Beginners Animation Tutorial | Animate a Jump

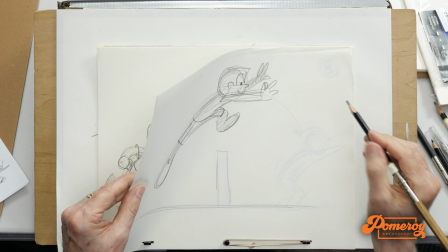(4:20)
And I will call this, I think it'll be drawing 5.
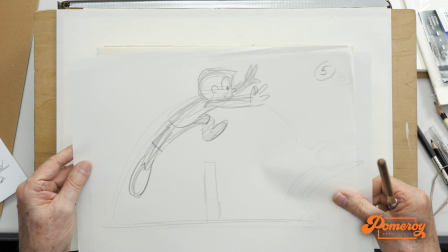(4:25)
That may change. Yeah, put this drawing aside.
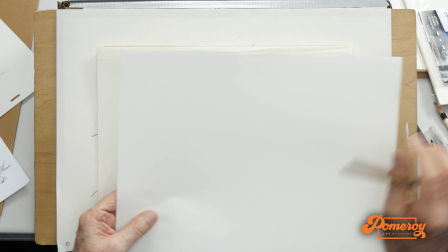(4:33)
I'm going to have to create an anticipation for the leap.
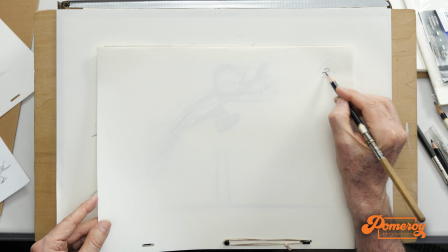(4:40)
I will call that drawing 3. There's my ground plane.
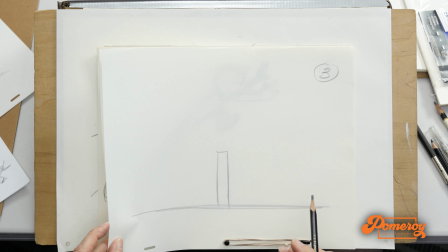(4:50)
So he lands, comes in, enters the scene, and he has to anticipate before he leaves.
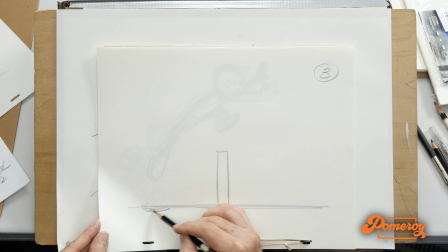(4:57)
So his right foot will land right there.
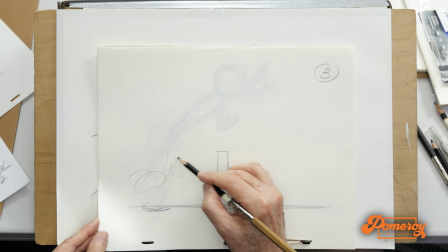I think I'm going to bow his body back like that, and his arms
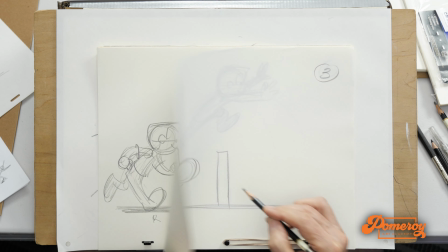(5:16)
will go way up in the back as he prepares to,
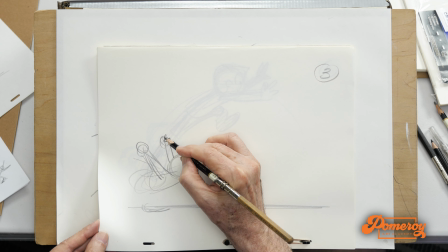(5:29)
I think his fist would be right there.
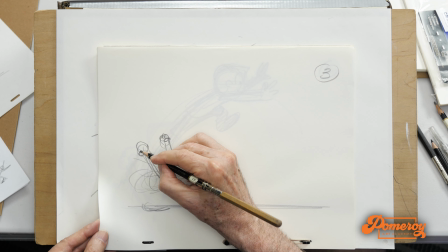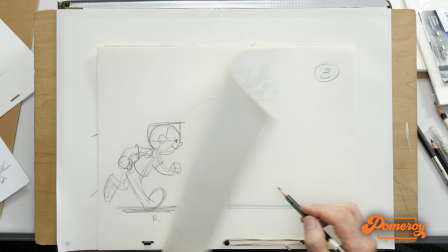(5:41)
So he's swinging these arms to get momentum going.
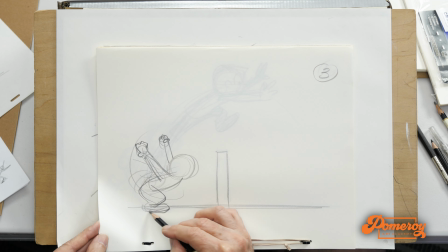(5:50)
I'm just keeping this real loose and rough. And this foot is starting to come forward.
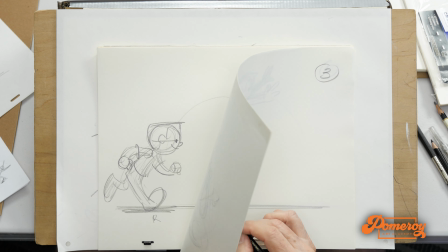(6:00)
You can barely see it on the other side. It's coming forward in preparation to the leap.
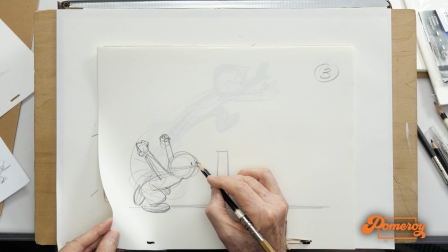(6:11)
I think I'm going to raise his eye line just a little bit as he prepares. Is he looking forward at the place he's going to leap to? The neck is down.
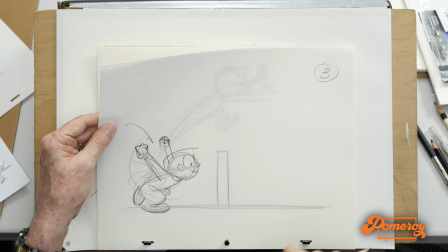(6:25)
He's coming down this way. Here's drawing 3.
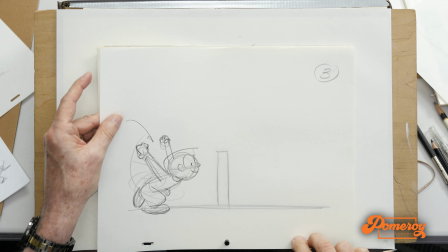(6:32)
Actually, I'm going to make that, yeah, drawing 3. That's correct. Drawing 3.
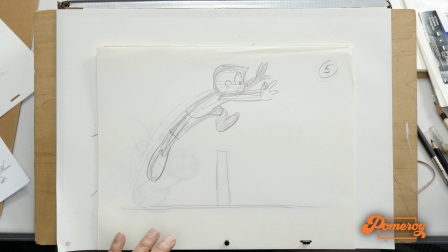(6:37)
Next will be drawing 4. The push-off.
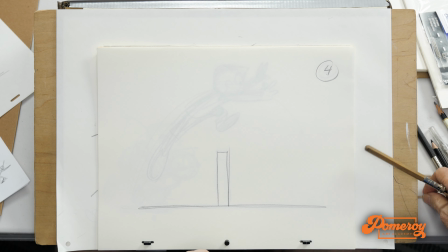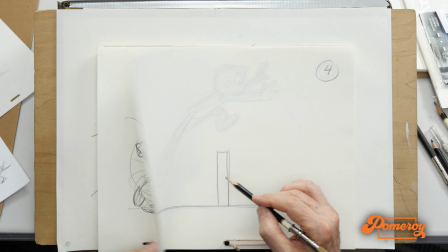(6:56)
The arc, he'll start to come up underneath
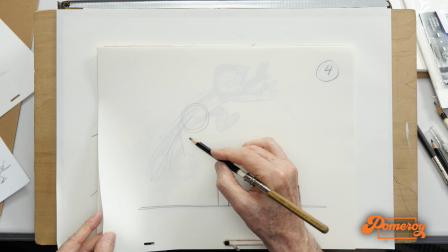(7:01)
from this position, swinging his arms forward, both arms forward.
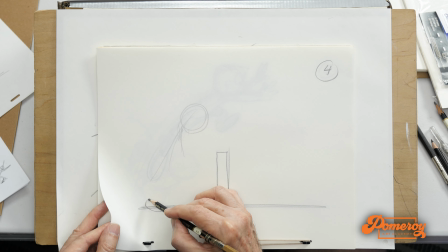(7:13)
He's pushing off. I think he would start to be on his toe by this time.
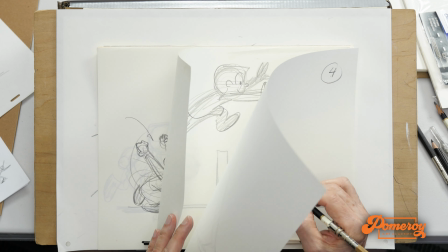(7:27)
He's really trying to get a momentum to get airborne.
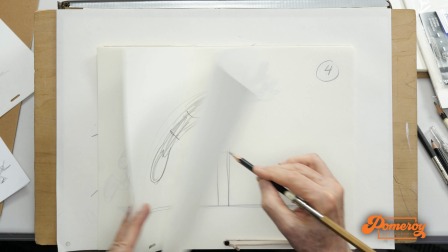(7:36)
And the momentum of his arms swinging forward.
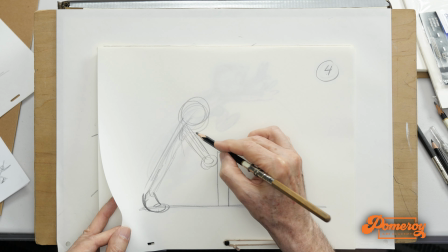As he's coming up, I think I'm going to drag the head because he's pushing off in this direction.
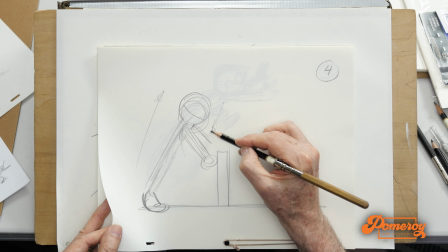(7:56)
But I think that would cause the head tilt to go in the opposite direction, so we'd have opposing actions.
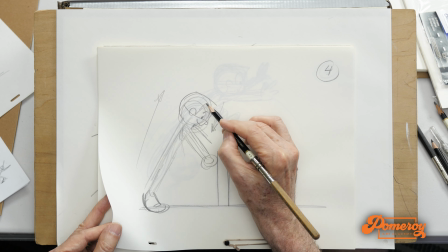(8:09)
The head would dip down, just a little drag on it as he's going up.
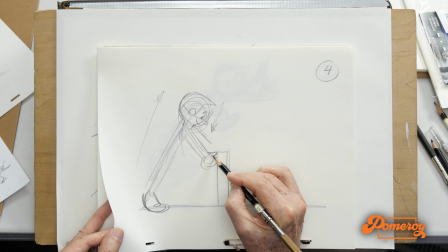(8:19)
Now he may open his hands here.
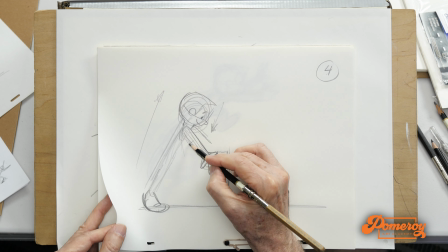(8:27)
Arm, shoulder,
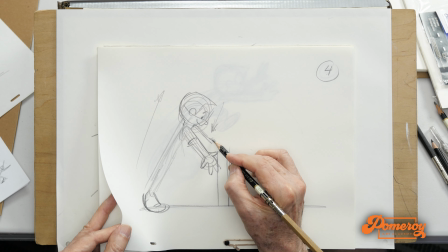hands opening up on the other side. That's the other arm on the other side.
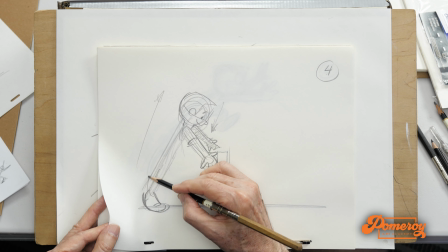To place a little torque, I'm going to kick the leg back in this direction just a little bit
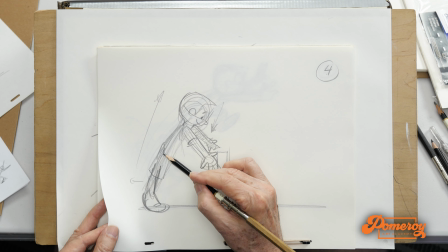(8:56)
as he's lifting himself up off the ground, dragging the shirt.
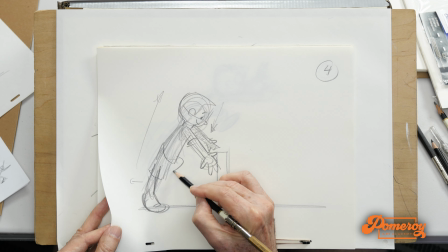(9:04)
And that foot, the left leg is coming up on the other side.
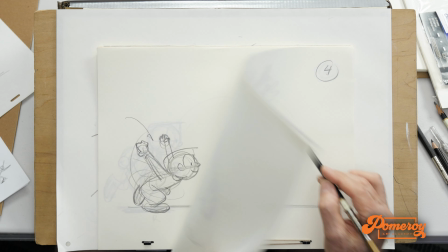(9:18)
So we got a nice little stretch happening here as he's pushing himself off.
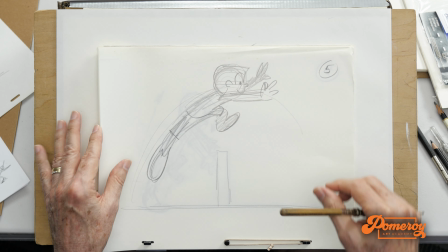(9:27)
So far we've got our 4 positions.
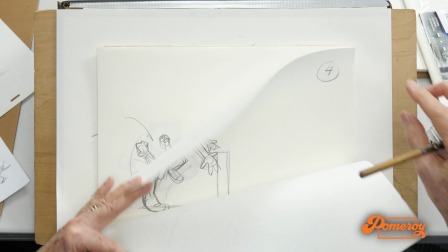(9:31)
We've got, he's entering, squash down anticipation, throws his arms forward as he pushes himself off into a leap.
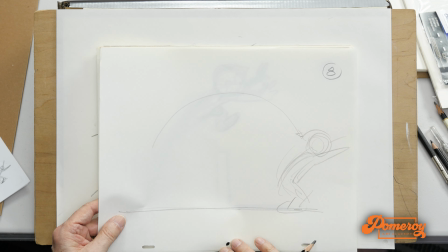(9:42)
Next, we'll have the other side where he's coming down, landing.
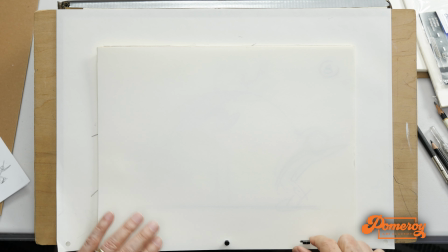(9:51)
He's going to land with his left foot.
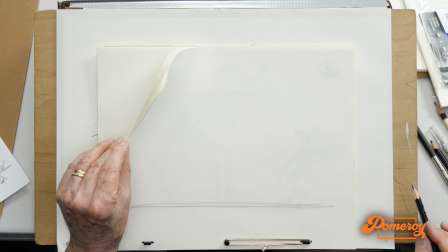(9:59)
The left foot is leading. I'm going to call this drawing 6.
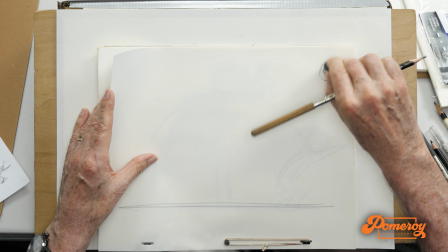(10:06)
Actually, no, you know what? I may call it drawing 7 because I may want to have one in between.
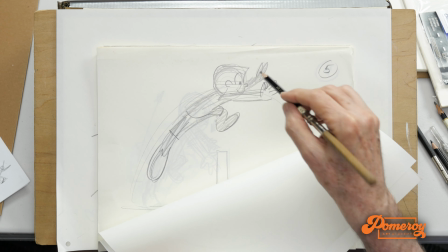(10:12)
6 will be like an in-between between this one and here, because I want a nice timing where he goes up,
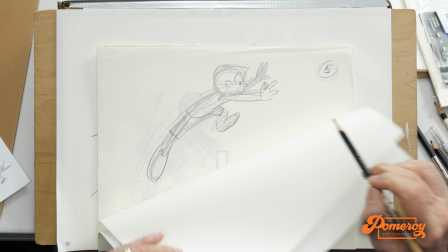(10:18)
suspends above, and then comes down quick, so it's got some nice snap.
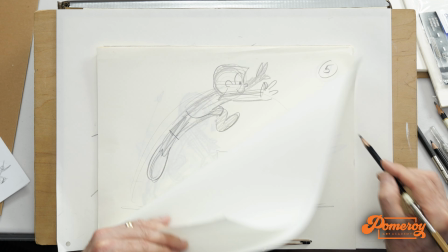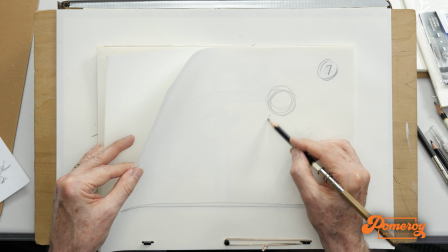(10:28)
So he has cleared,
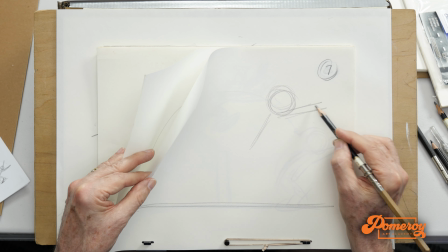(10:33)
arms are out.
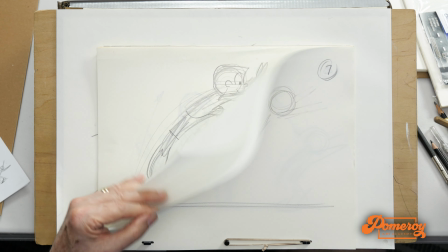(10:39)
I think, you know what? I think the arms would be extended even more here.
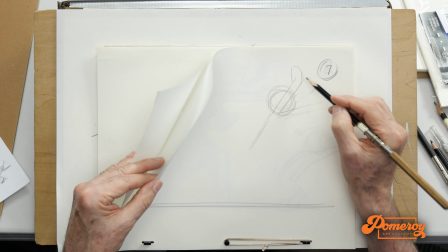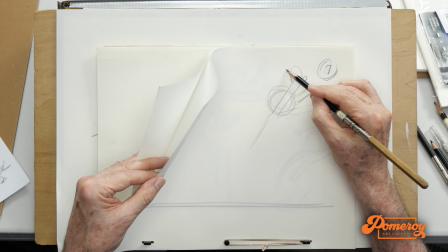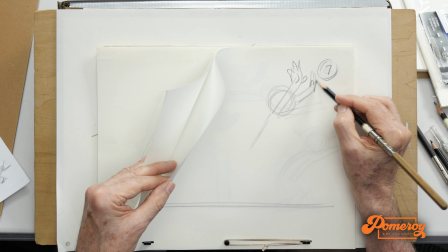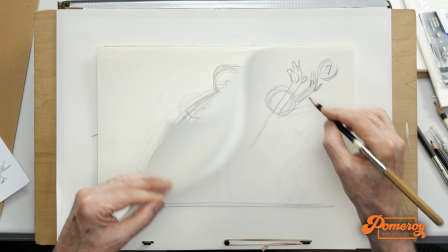(10:59)
There's the left arm. I think he's starting to come down,
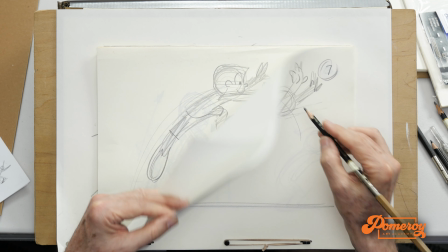(11:04)
so the head is going to drag ever so slightly,
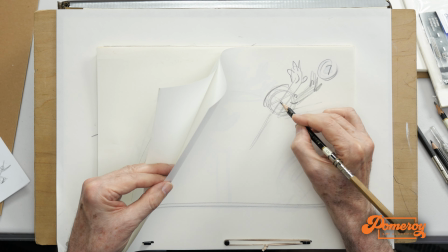(11:10)
nose up in the air as he's descending.
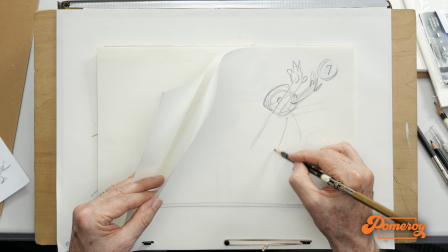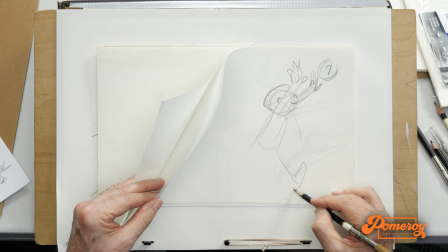(11:22)
And this foot is now reaching forward. It's kicked out forward, ready to grab the ground.
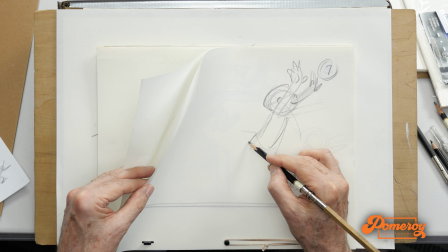(11:32)
And this foot is tucked underneath. It has just cleared the hurdle.
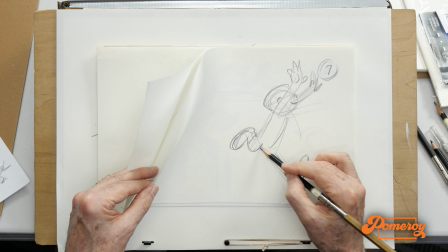(11:44)
I got a nice little squash happening there with that leg and the buttocks.
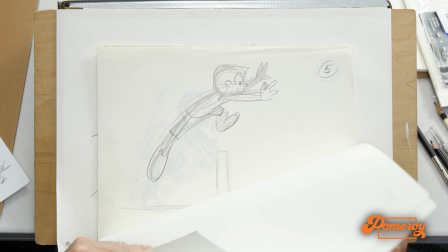(11:52)
There's a shirt dragging behind just a little bit. Now this one is stretching way out.
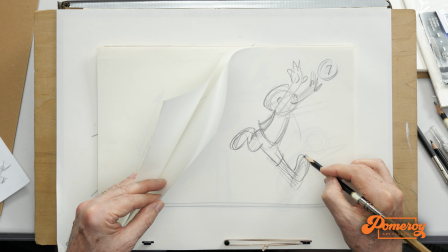(11:59)
I'm going to give him shorts. Sure, why not?
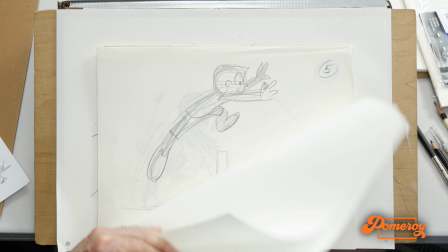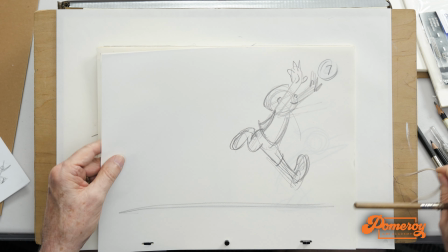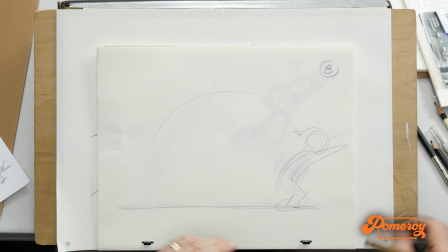(12:12)
And then he's going to land, and I can now start to tie this drawing number 8 down,
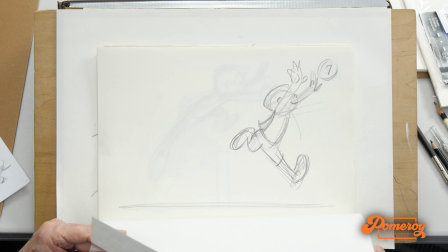(12:19)
the land where he has planted his left foot down, squashed.
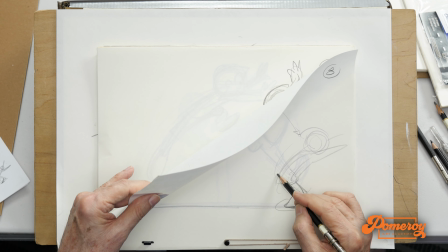(12:26)
This foot is now coming down.